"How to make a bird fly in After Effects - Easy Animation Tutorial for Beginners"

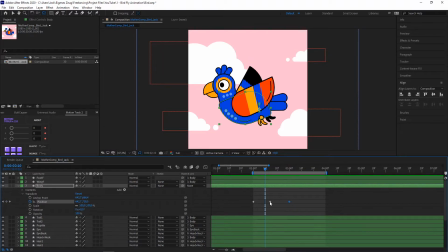First to change the speed I just put all the keyframes a bit more together maybe like this and let's see how it looks this already looks better now you can still see it's like really robotic movement and if we see like
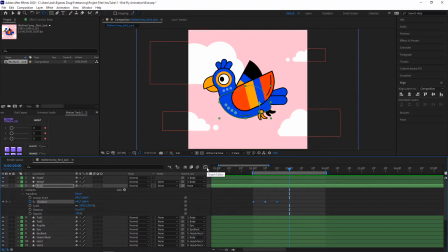this keyframes as a graph we can see it's like really liney what we can do is just create like easy ease into the keyframe and what that does let's just check out I press right click keyframe
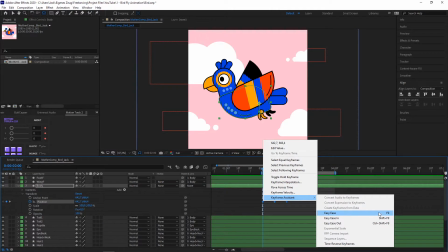assistant and press easy ease or you can just press F9 and you
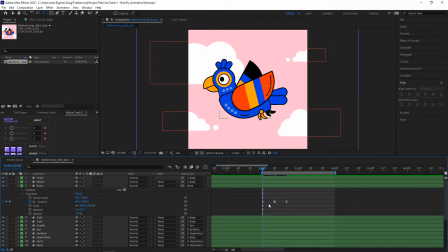can see it created now my keyframes as cross and if I just watch now the animation you see it's now more dynamic let's say but
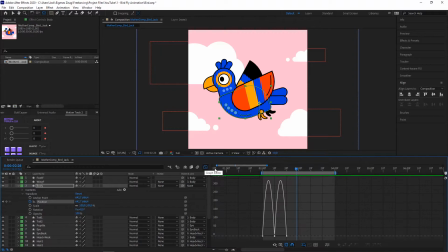it's easily more recognizable if you see the graph you can see it's not like wavy because movements don't happen like from like 1 1 1 from the speed it's more like yeah let's say it starts slow then gets faster and then get slow
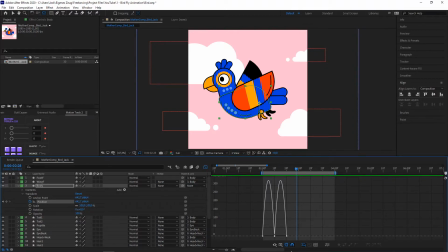you don't directly have the same speed always so you should try to always get like this curvy lines if you can.
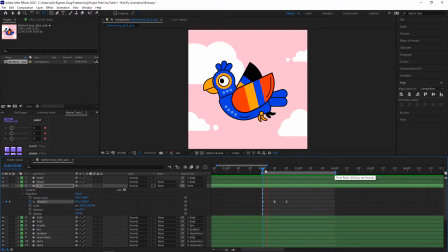Okay now you see the timeline loops between this blue line and of course here at the end it needs to go more up and down so I will take these keyframes,
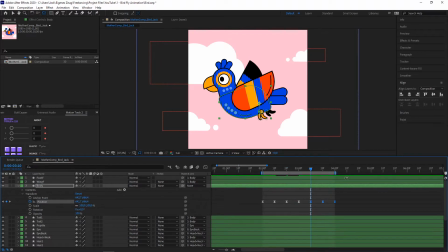ctrl-c, ctrl-v and paste them like three times in total. So I have this up and down movement fluently going on. Cool, now we have this movement going.
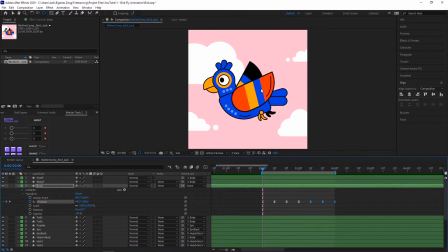So I think the big next step would be to implement wing flapping so I will go to my wing layer here and you can press like we can just now animate
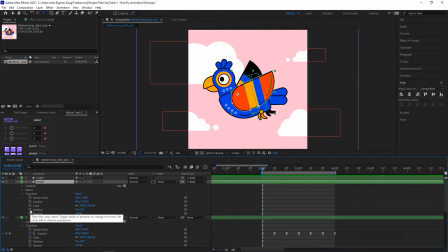the rotation so I open this click on the rotation and by the way if you created like a keyframe here and you don't want to see the other stuff like position scale use you can see it gets a bit crowded you
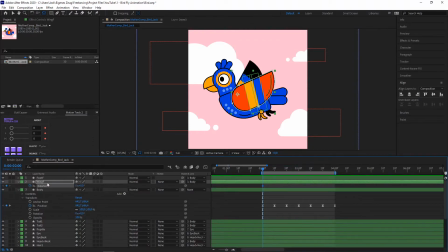can just simply press you on the keyboard and it just hides everything except where no keyframes are and where keyframes appears in my case rotation and i can do the same for body so it's not so crowded below
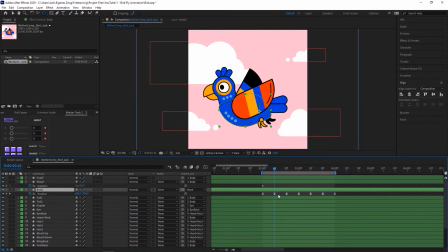and i will do like the same step for example when the bird is down
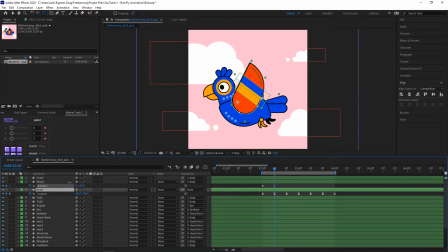the wing can be up for example the front one maybe at the start when he's like up it goes down here we can see a small glitch the foot is in front of the wing it's easy to fix we just move the foot one layer down and it's again hidden because always the
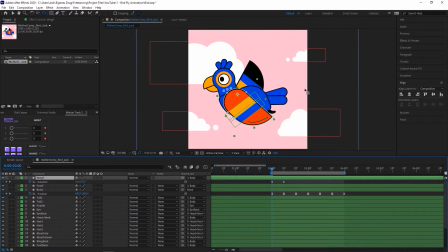layer in top is the layer which is more nearer to the camera in after effects okay so it starts with the flap is down then it's up
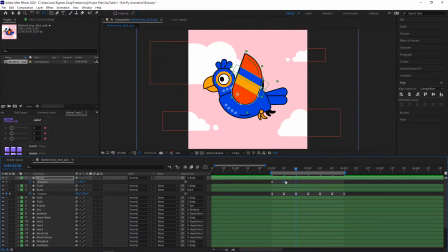maybe i can do it more and then it's going down again let's see how it works okay now it looks still robotic so I will press F9 to put my EZE's inside and
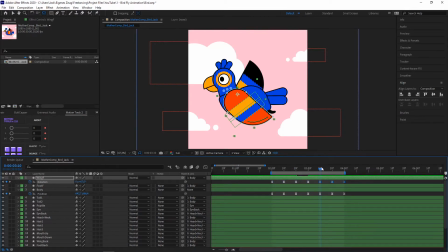now of course I need to copy and paste all my three keyframes three times to see like this animation so now we animated one flap and right now everything happens
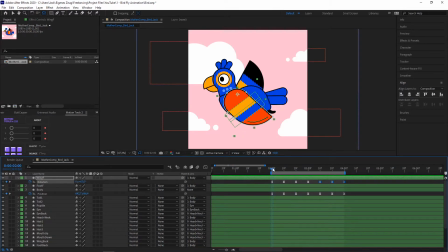at the same time but I will show you a trick later let's just continue the same Same thing we just did with the back wing. I go here to my back wing, press R to open the rotation attribute.
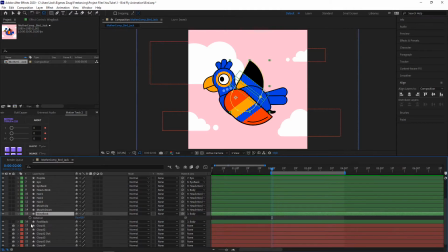Then I don't need to click like all the stuff inside. Create a QE frame. Then first the wing is down, like this, maybe.
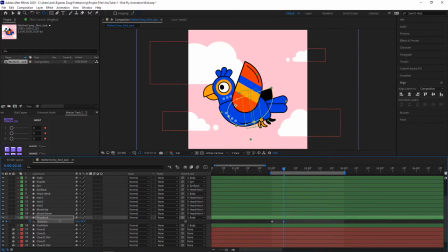Then here I will just also make the wing to the highest top, maybe like this. Then it goes again down, I just copy the first keyframe here, make ease ease to all and copy and paste my keyframes two times.
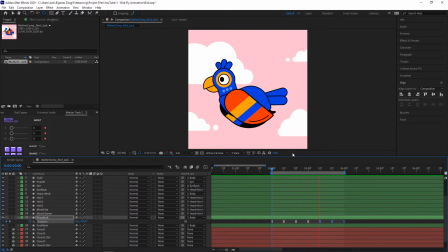Now it looks like already cool, but everything happens at the same time and it looks like robotic a bit. So what I will do now is I will just copy all the keyframes for the wing front again
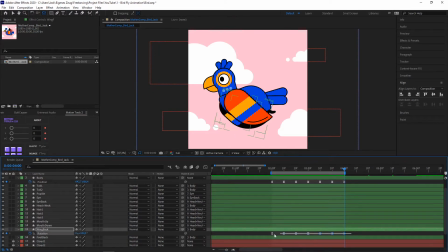so it looks like this and I do the same thing for the back wing and now I will just move my keyframes a bit to the left, maybe like this so they don't happen at the same time.
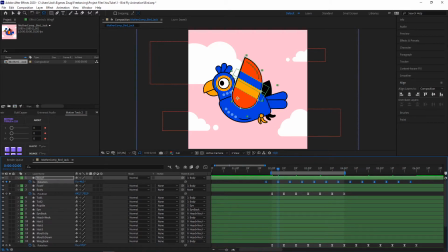Also, I tried to do the same thing with the back wing. Like here, it would be again aligned, but animation always looks nicer if it doesn't align perfectly. So let's try it like this. I aligned it a bit more to the left, the back wing, and let's see how it looks.
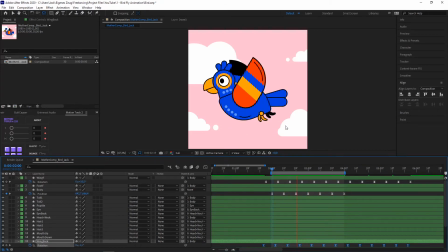As you can see, it looks now more natural or more dynamic, the animation, with this simple technique by just offsetting the keyframes okay cool so we have now this flapping animation and the next good
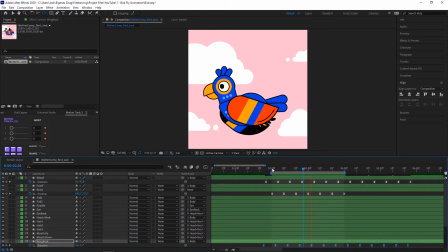thing we can do is maybe animate a bit the head so I will always orientate myself with the
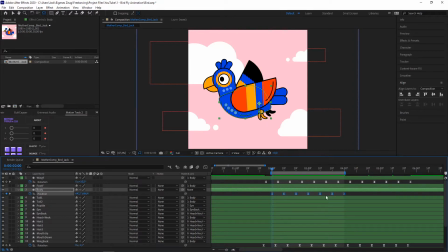main body animation it's over here this up and down stuff and I will check my head neck here layer 9 and press R for rotation and maybe when the
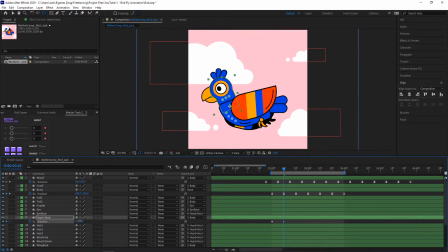body is completely down the head can also be like this a bit. Then when he is in the highest point the head can be in the highest point too. And I will just repeat the same stuff again and again.
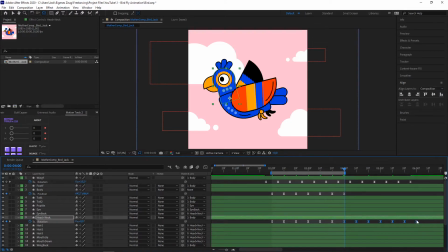And to again apply this offset I will do my technique that I showed you before. maybe it can go like this a bit actually I mostly just guess it and just watch the preview to see how it looks and now we
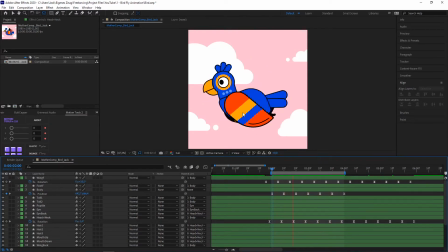have like this animation which looks cool then